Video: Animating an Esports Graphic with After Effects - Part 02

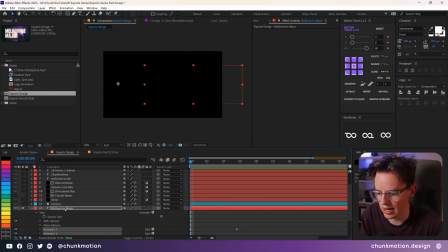[7:57]
I'm going to take my time indicator to the very start of the project, and I'm going to isolate the welcome to the text and solo that as well, so that we just get to solo things bit by bit as we start to animate them.
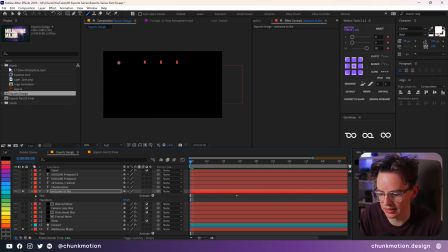[8:10]
I'm going to hit Control V or Command V if you're on a Mac, and the text animators get to be put in with the first keyframe being where our time indicator is at.
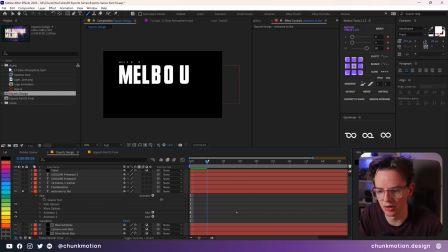[8:18]
The one thing that I do want to change is instead of adding in letters, which can be a little bit chaotic with so many of them, especially with that position property that we've currently got set up, is I'm going to change it so it's based upon words instead.
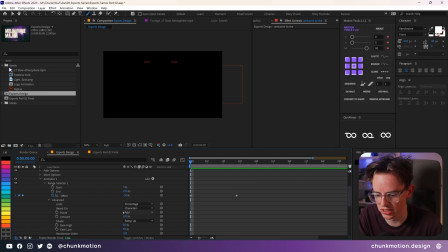[8:29]
Going into the range selector, into the advanced, I get to change them the based upon to words instead. I'm going to go down to the second text animator and do the same thing there. Characters to words. I'm also going to reduce the position amount because 600 is a bit ridiculous for such tiny little text.
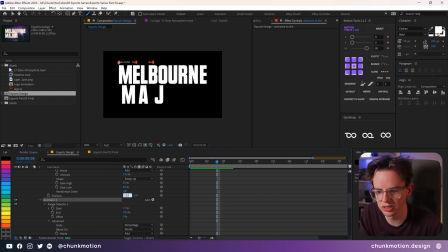[8:46]
So I'm going to change the position to like 125-ish, I think. And that just makes it a little bit less dramatic. You can totally play around with the timing of this too to make it a bit more punchy, so it's a bit more like welcome to the Melbourne Major, but this is fine for as is at the moment.
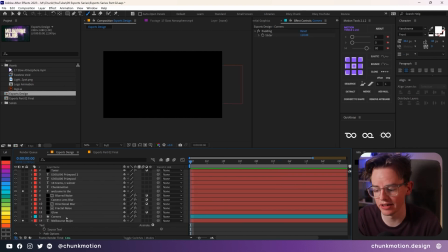[9:03]
The next thing on our list to animate is going to be the corners. And we spent a fair bit of time in that first part setting this up to be in a system that is really easy to animate. And now we get to reap the benefits of that. I'm going to solo the corners layer too, so we get to reveal them in our composition.
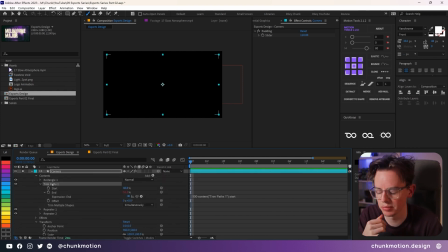[9:18]
Open up the layer, hunt down that trim paths effect that we had applied, and add a keyframe to the start property at 0 seconds.
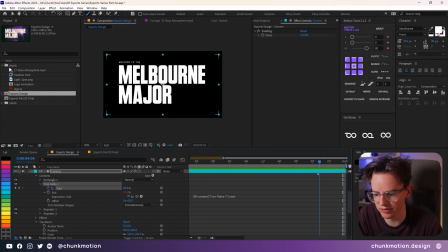[9:26]
I'm going to take the time indicator quite a bit of ways forward to around about the 4-second mark just to have that really slowed out kind of movement. I'm going to add another keyframe. Now I want this to be quite exaggerated at the start.
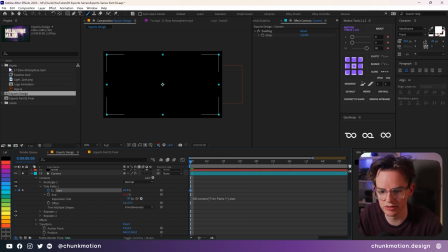[9:38]
It's going to be very quick, so I'm going to just increase or decrease the value. So it's around about 44.5 at this point. It's going to be very large, but something again that we can tweak later on.
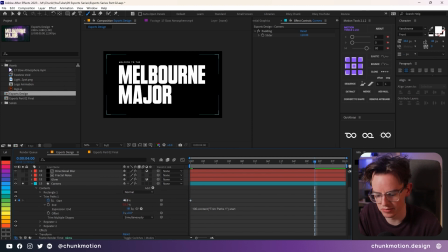[9:49]
And this last frame that we've got here, I'm just going to dial that up to like 49-ish or something like that, just so they're quite small, maybe even a bit smaller than that, 49.5. It's just a nice little accent around.
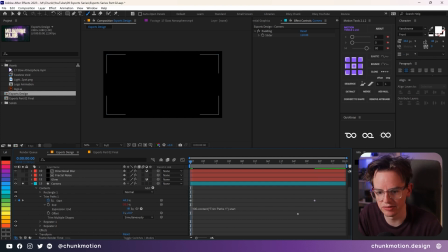[10:01]
Now, of course, just having these set to linear keyframes are going to look very dreadful at the moment.
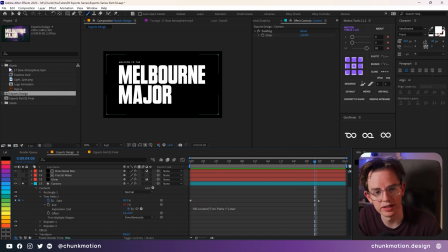[10:06]
But we can utilize the graph editor inside of After Effects to fine tune this a bit. So I'm just going to select the keyframes on this start property and then click on the graph editor button in the top right of our timeline view. This brings up this kind of somewhat complicated panel.
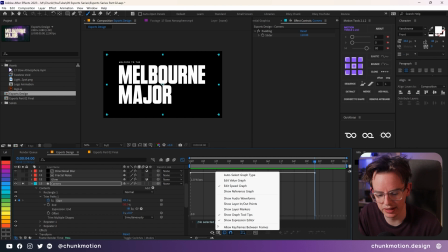[10:22]
I'm just going to make sure I'm on the value graph by clicking on this little button next to the eye and selecting value graph.
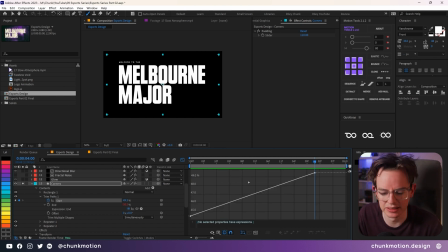[10:28]
It just makes it a bit easier in this case. The movement that I'm after in this piece throughout a lot of these different assets is going to be a very quick start to a very slowed out and gradual finish. The way that we can achieve that is by going into this graph editor, holding down the Alt key so you get this two-sided triangle, you could almost say, and dragging up to grab one of these handles.
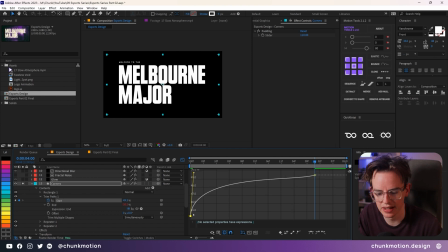[10:47]
I'm just going to pull this one very vertically at the moment so that you can see that it's going to hit from 45 to 46 quite quickly as it goes across. I'm also going to accentuate the other side as well by pulling out the handle as well by holding down Alt on the keyboard. That's Option key for all you Mac people. And it means that we have this very slick curve going on here.
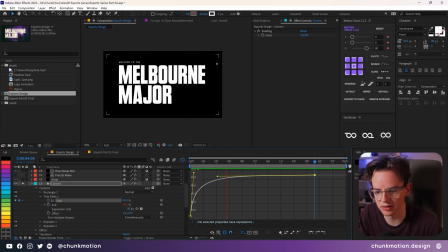[11:07]
It also means that it's a very quick send off and very gradual finish to the whole piece. Something that looks like that should work very well for the rest of this animation as well. One of the systems I like to put into place is using nulls to drive the larger, more broad movements to this piece,
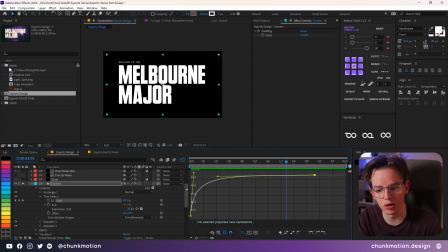[11:25]
and then just utilizing parenting to tag what I want to move with that specific null.
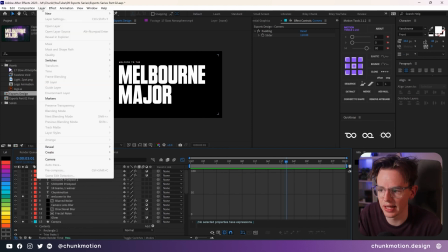[11:31]
Going up to the very top of our composition for a moment so we can see when we introduce layer, new, and a null object, we can see that pop in at the very top here.
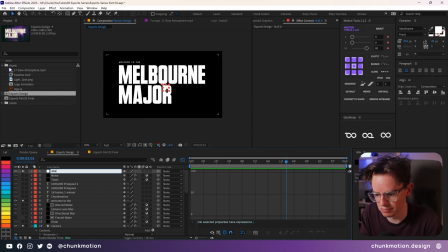[11:40]
I'm just going to call this midground null. We're going to have 3 different nulls for a foreground, midground, and background, and it's going to help drive all of these different movements quite efficiently. The 3 things that are going to be parented to the midground null here are the things that are currently visible.
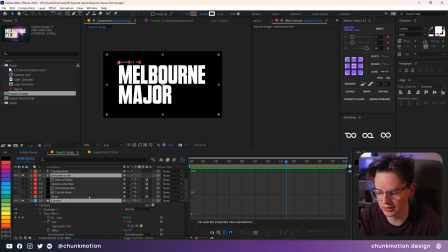[11:55]
The welcome to the text, the corners text, as well as the Melbourne major text.
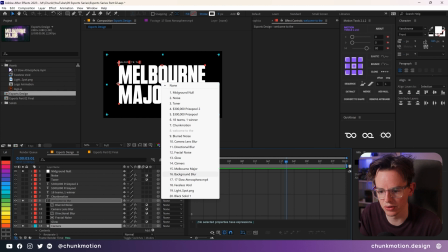[12:00]
I'm just going to parent all of those to that midground null.
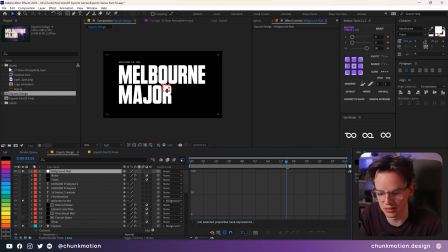[12:03]
What we're going to do here is I'm just going to switch back to the timeline views by clicking on that same button.
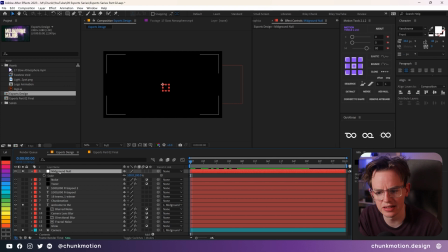[12:08]
Now we're going to be animating the scale for this one. So I'm going to hit S on the keyboard, and it's a really handy property to animate since it's center to the entire composition. Everything that's a child of this null is going to be also scaling from the center.
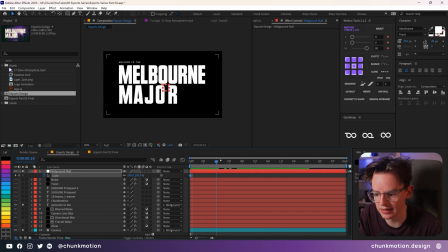[12:20]
I'm going to initiate keyframes on 0 frames and then another one at around about, again, 20 frames or so in.
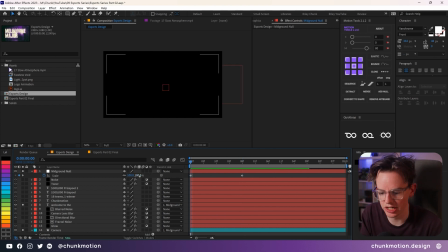[12:27]
I'm going to go back to that first keyframe and change that scale from 100 to 200. So practically doubling it all.
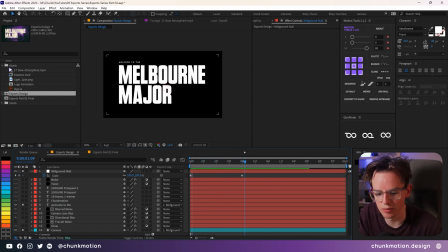[12:33]
You can see now that everything scales in from the outer bounds, and right now it looks terrible in the process. Yeesh. So I recommend we replicate that kind of graph that we had made before for the corners, replicating that for the scale property here.
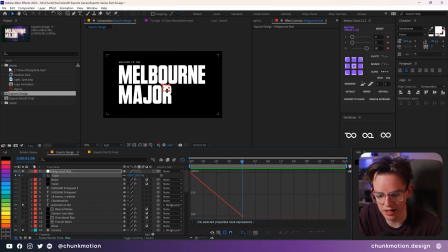[12:48]
So I'm going to just select those keyframes again, heading into the graph editor and just holding down the Alt key again and dragging out. I'm going to drag it down this time since that's going to change the value a bit more. And dragging out that other handle too. So it's going to be a very quick transition and then that gradual slow out.
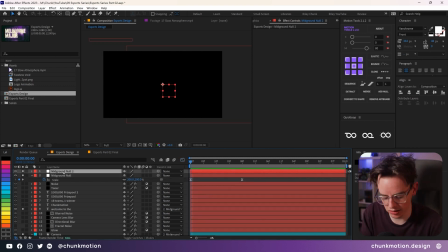[13:10]
I'm going to duplicate this midground null. I'm going to call it foreground null instead. Now the only things that are attached to the foreground null are those 4 text layers that occupy the boundaries of the composition that we had made. And these are the 4 layers here at the very tippy top. So I'm going to select all of those and solo them so they're visible again.
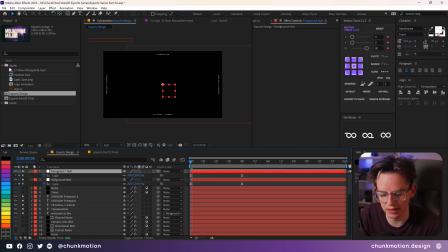[13:30]
And making sure that if I bring up the keyframes for this layer, hitting U on the keyboard for instance,
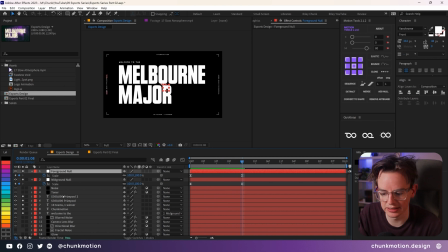[13:36]
making sure that we are going to be parenting this all these text layers to the foreground to null when the null is at 100%.
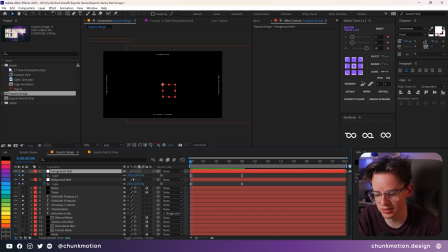[13:44]
If you're going to be parenting it when it's at 200%, it's all going to be all kinds of messed up.
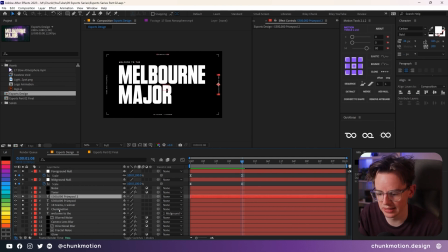[13:48]
So I recommend taking that time indicator, moving it to where it's 100, selecting those 4 text layers and parenting them to the foreground to null.
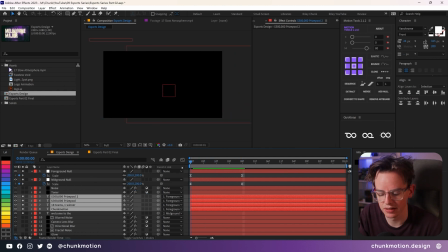[13:55]
And that means when you start to reverse, they go with it as you would expect. I'm going to change this initial keyframe for the foreground null to 250, just so we start to animate a little bit of depth to the entire scene.
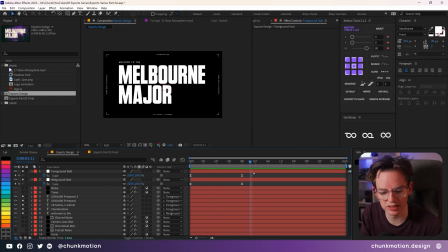[14:10]
You can see that just by a little bit of scale change there, maybe even a little bit of a delay. You could even extend out one of these keyframes. You get to introduce these kind of layers of depth and a bit more complexity to the entire piece without it being overwhelming in the process.
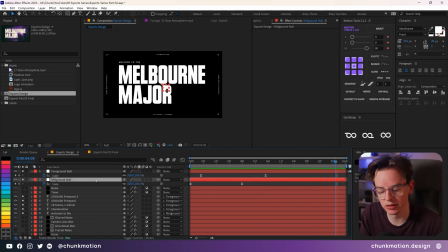[14:24]
And I think that looks really cool there. I'm going to duplicate the midground null one more time, and we're going to call this one background null. I'm also going to drag it down so it makes a bit more hierarchical sense in the timeline here.
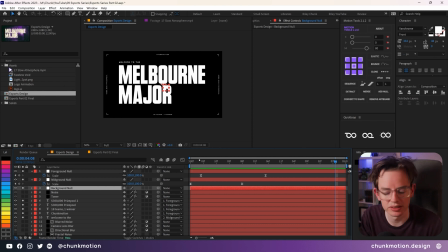[14:38]
Now the background null is going to be just responsible for those very obviously background elements, but I wanted to do a reverse of the scale. I wanted to scale up instead, so we're kind of all accumulating to one point.
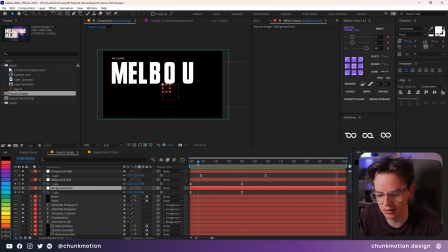[14:49]
So I'm going to hit S on my keyboard to bring up the keyframes again, and I won't change any of these values just yet, but we will parent some things to it.
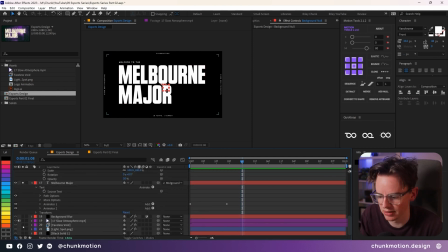[14:56]
Scrolling down to the very bottom, I think there's only two things we want parented to it. It's going to be the faceless void character and as well as the light spot behind them.
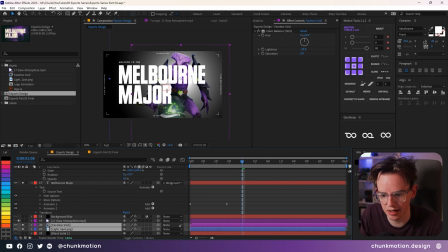[15:05]
I'm going to select both of these layers and I'm just going to point them towards the background null. Once again, recommending that you have your time indicator over the point where the null is 100% so it doesn't get all kinds of messed up.
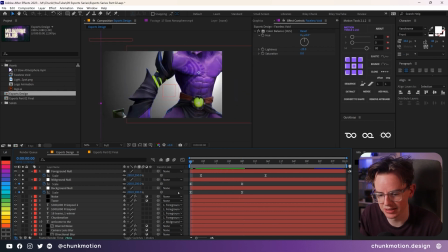[15:18]
Moving back to that first initial keyframe, instead of them being all the way too close, I'm going to adjust the first keyframe here from 200% down to 50%, so it just pushes them way into the background.
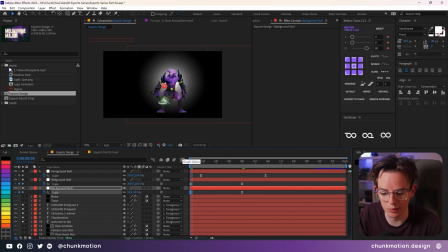[15:29]
Nothing too bad, and we can always, again, change these later on. But the main thing that we need to adjust before we start previewing anything back is adjusting the graph editor, because it's all kinds of messed up because of the arcs that we had made. All you need to do, though, is just grab that handle for that first keyframe and just reorientate it upwards instead,
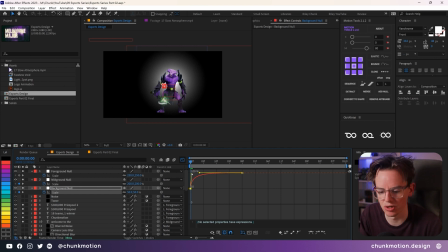[15:47]
since we, kind of reversed the motion of these keyframes. Bringing them up means that we get that slick movement back and forth.
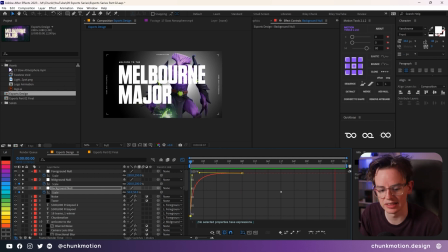[15:57]
You can adjust the timings to how you see fit, but this is working pretty well so far.
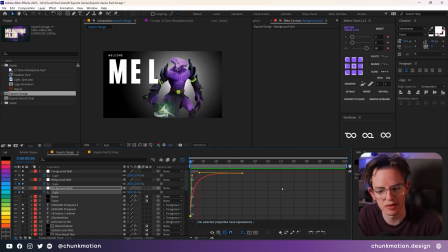[16:03]
Now, the great part about having these three individual nulls and then different elements being parented to different ones means that we can move these independently.